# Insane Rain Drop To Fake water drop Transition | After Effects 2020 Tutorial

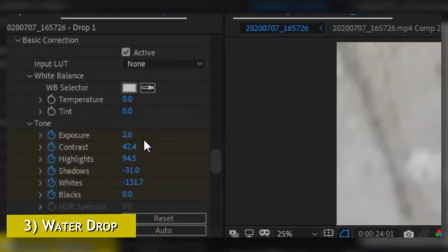(8:50)
Not just exposure, I have keyframed everything like contrast, highlight, shadows and every kind of effects.
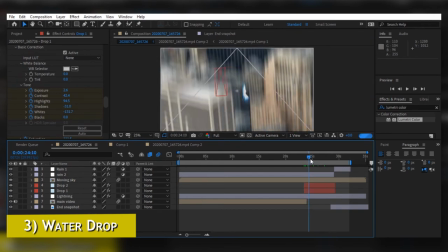(8:56)
Even if I think that I should increase the shadows or anything like that, I can change anything afterwards while I am editing the video. And one more bonus tip over here is you can decrease the opacity of that drop by clicking on the drop and hitting T
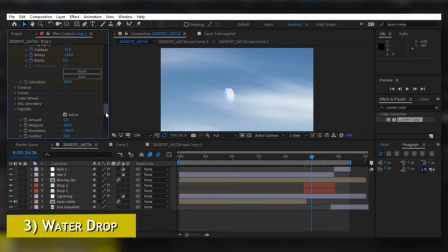(9:11)
and decrease the opacity so it will reflect a little bit of what's behind it.
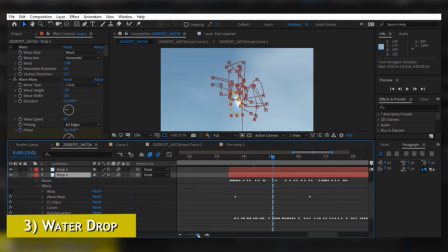(9:17)
To create the natural movement of falling of drop, the most important thing is randomness of drop. So in here what we can do is, as you can see under mask section,
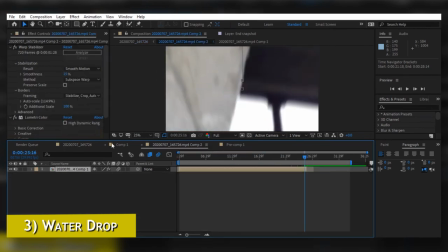(9:26)
I have changed the shape of the drop from like a round shape to a eggy kind of shape.
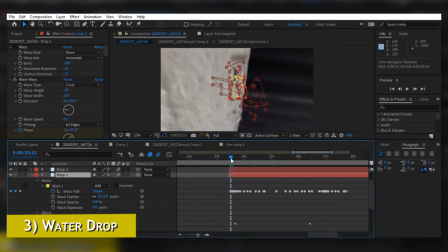(9:32)
So it is changing the shape of its drop from while it is falling up from the sky.
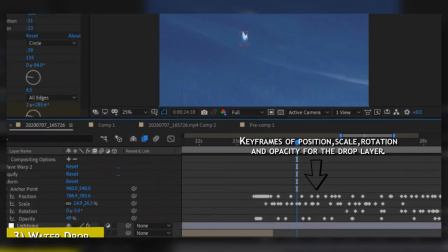(9:37)
Another thing we can do is change the position of the drop and make it a little bit shaky so it will get a kind of motion blur in it. Plus we can scale it up and scale it down so it will look like the drop is coming closer to the camera and going far from the camera.
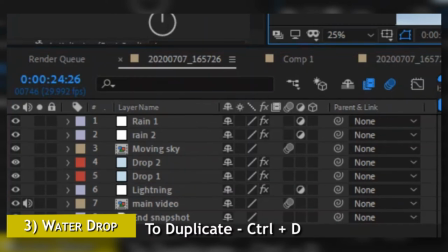(9:51)
For the one last step, duplicate the drop layer which is the solid blue solid and put both of those layers on darken color blending mode.
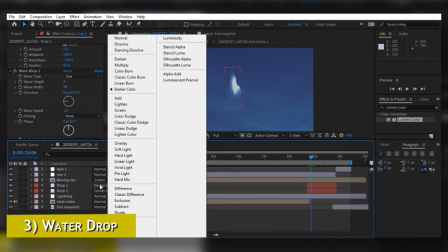(9:59)
So at this point we are done with creating the fake rainfall, fake lightning and fake drop.
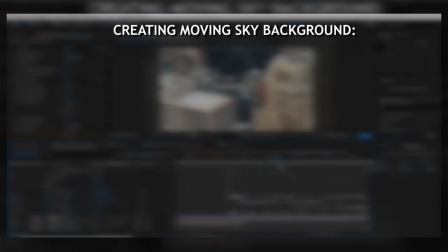(10:05)
Now the time is to create that moving background. What you can do to create that fake moving background is take any cloud photos and zoom into the photo to a
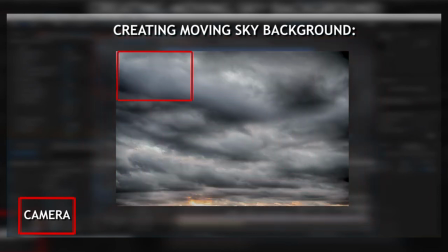(10:14)
particular corner of the photo and then keyframe the position of that photo towards the bottom corner of that photo. So the camera is going to move from one point to another of that photo. It is going to help us to create a movement in that photo.
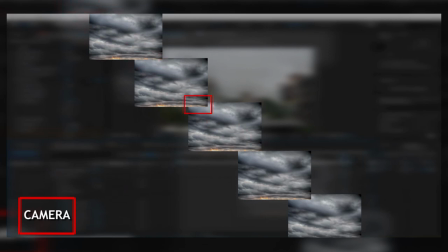(10:27)
Now what you can do is you can Ctrl D and duplicate those layers again and again till you are satisfied with the length of the sky you want.
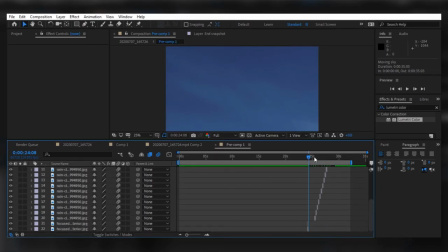(10:35)
In between layers of the clouds, you can change the direction of the sky or the movement of the background, so it will look like it suddenly moves towards a little bit left and towards a little bit right,
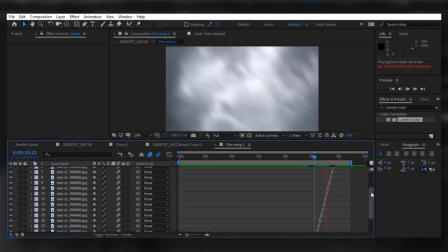(10:45)
and it suddenly goes down, so you can create some fluctuations in the movement of the background.
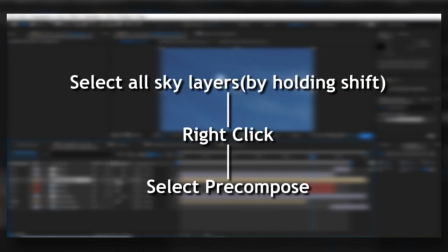(10:51)
And then right click and pre-compose it to make it as a single layer.
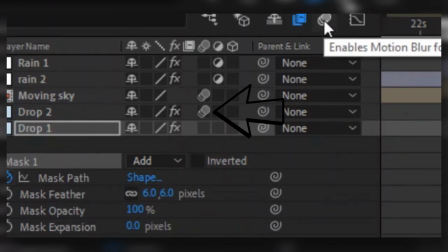(10:54)
One last thing to make everything look perfect is enable the motion blur on every layer and click over here to enable the composition motion blur,
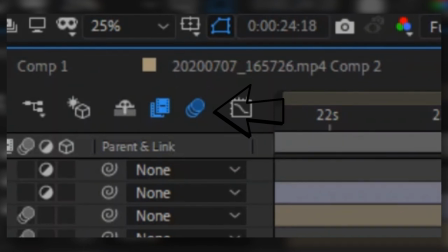(11:03)
so you can see how motion blur is actually affecting your composition.
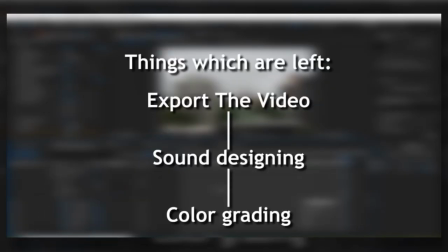(11:07)
And that is how pretty much you can do the falling of the drop effect inside the After Effects. Now all you need to do is export this composition and put it into Premiere Pro and just do some sound designing, like the drop sound and some music and all other things. So that was the video, guys. If you enjoyed this video, just don't forget to subscribe to my YouTube channel. Please hit that like button if you enjoyed this video and if you learned anything out of this, and comment down below how was it, and if there are any suggestions that you want to give to me, I'm all yours. You can give it in the comment section down below or DM me on Instagram. And thank you for watching this video, guys, and I will see you in the next one. Sayonara.